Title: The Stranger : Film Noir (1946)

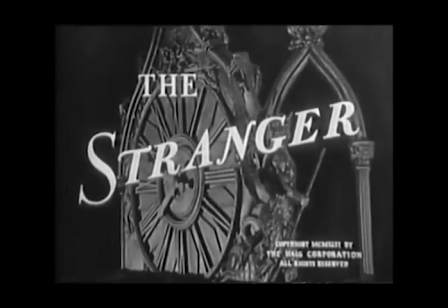0s
Hey guys, today I'm going to talk about the NOAH convention of the Stranger film NOAH 1946.
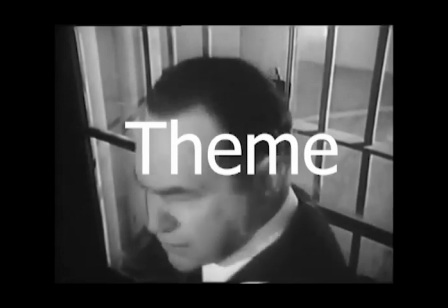7s
I will start with him. The film NOAH shows a lot of voyeurism in the dark, murder, love and hate.
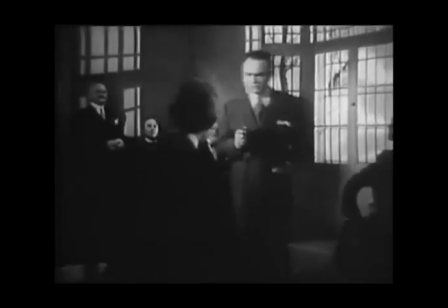14s
We can see in this film, the theme was about love, evil, betrayal and revenge.
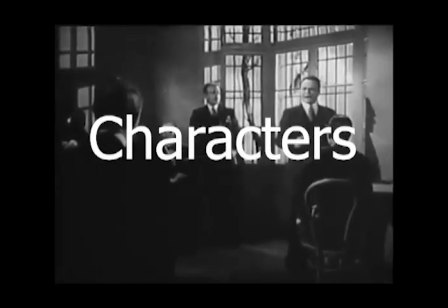20s
The characters is about the detective, protagonist and female fatality.
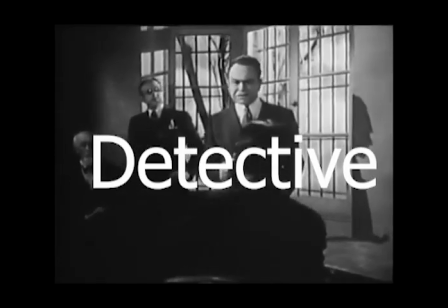26s
Detective Mr Wilson is the detective in this film and tries to hunt down Franz Kinler who did the crime.
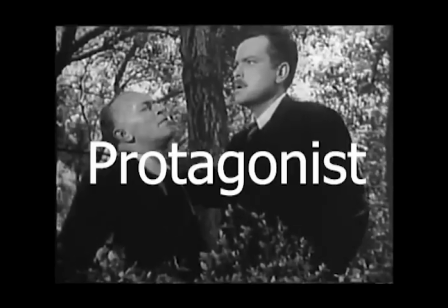35s
He is very good at reading people's words. Protagonist Franz Kinler is the protagonist in this film.
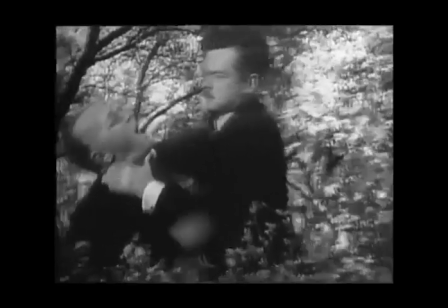43s
He is uncontrollably and historically crazy.
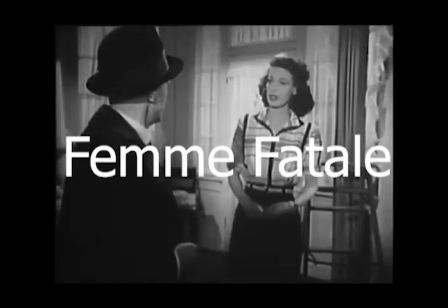47s
Female fatale Mary Longstreet is an attractive woman and made a good decision after she knows that her husband is a killer.
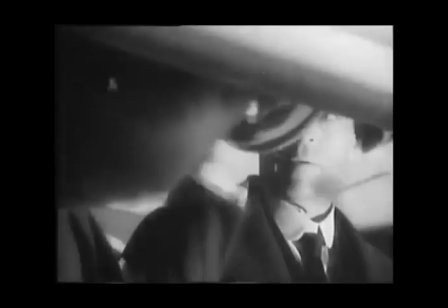57s
Smoking This film uses the symbol of the pipe. The pipe is like a part of Wilson's life.
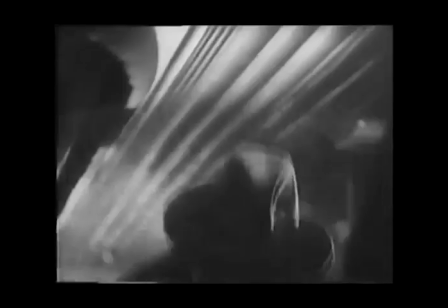63s
It is his weapon and he has the power to control everything.
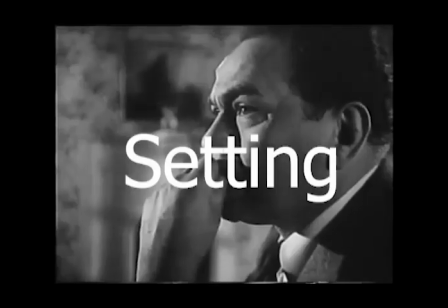71s
Settings The dark scenes are particularly abandoned,
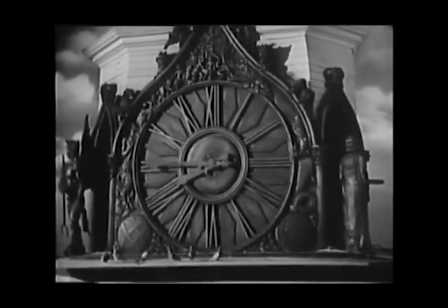75s
whether interior or exterior. always giving a sense of airy and gasty.
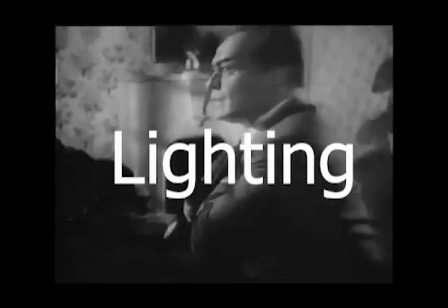81s
Lighting The firm repeatedly used shadows and light
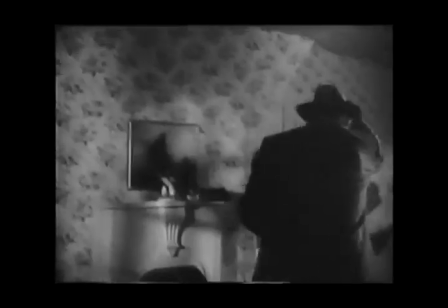86s
to create atmosphere and then supplemented by super acting.
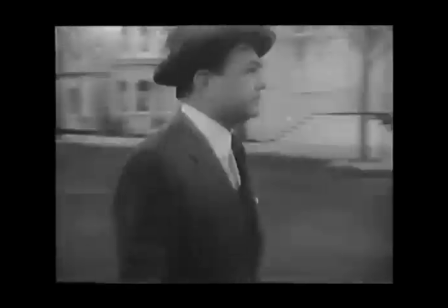91s
It mostly used high contrast lighting to convey a sense of mystery and cryptic.
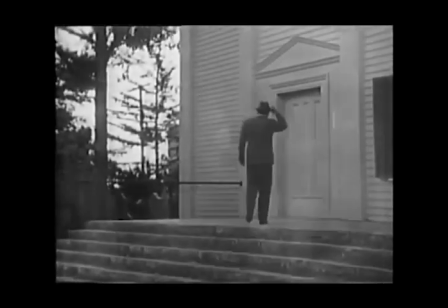98s
It also emphasized the shadows and hard light to convey the color of that.
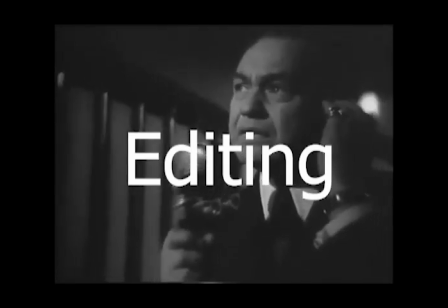105s
Editing This film uses a lot of the technique of dissolve
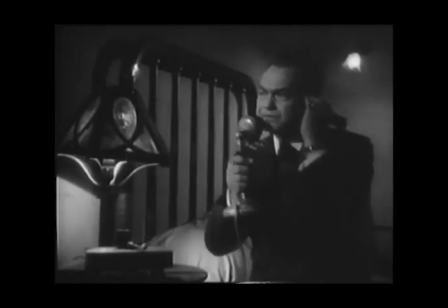110s
and fade-in as they transition from one shot to another shot.
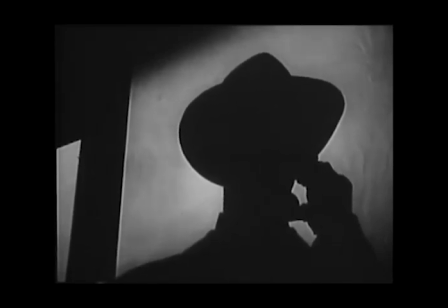115s
It uses two images to connecting two shots with dissolve, which can let the audience know that they're related of the shot.
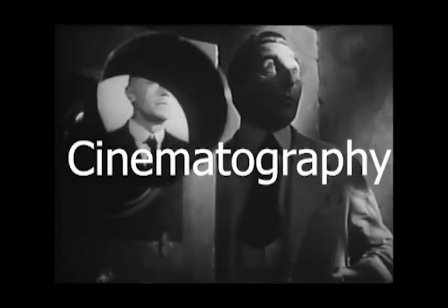125s
Cinematography The use of low and high angle can be seen in the film when the character whenever they were talking.
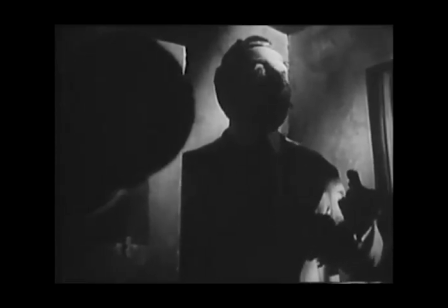133s
The low and high angle shots let the audience substitute into the scenario.
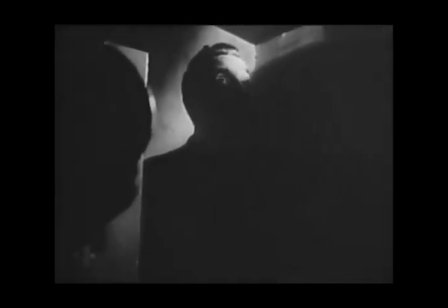139s
The low angle shots give the audience feel the character was powerful and confident.
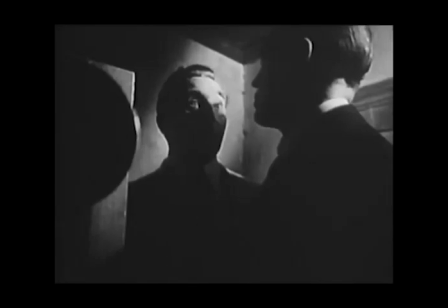146s
The high angle shots give a sense of the character was uneasy and tense.
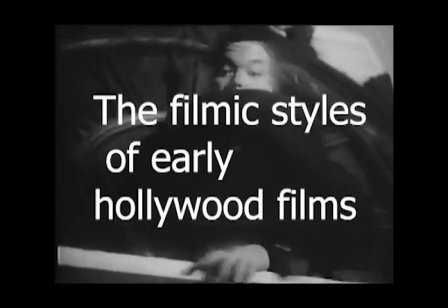153s
Next, I will discuss about the filming star of early Hollywood films.
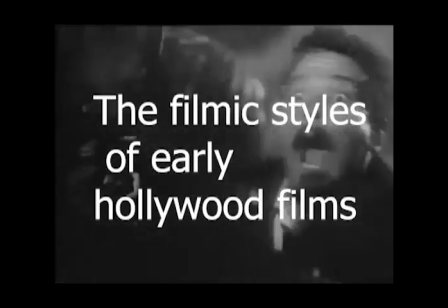157s
The term film noir as a genre originated in 1946 at the Cannes Film Festival.
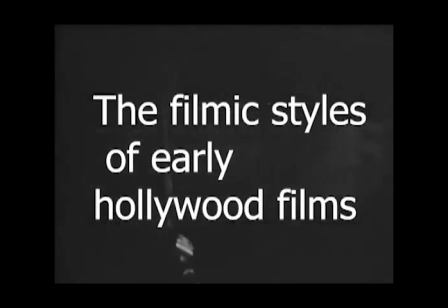166s
During the fall of France,
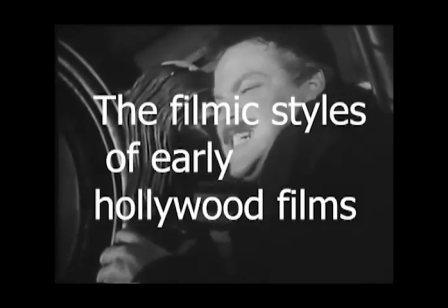168s
in World War II, films were not released in France for six or seven years.
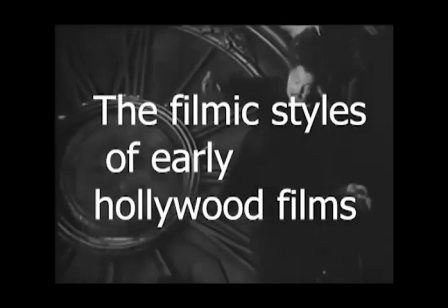175s
At that time, the United States sent four sets of films to the Cannes Film Festival,
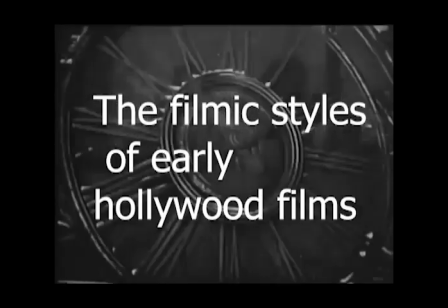183s
and they will call firm NOAA mainly referring to their dark overall visual effects.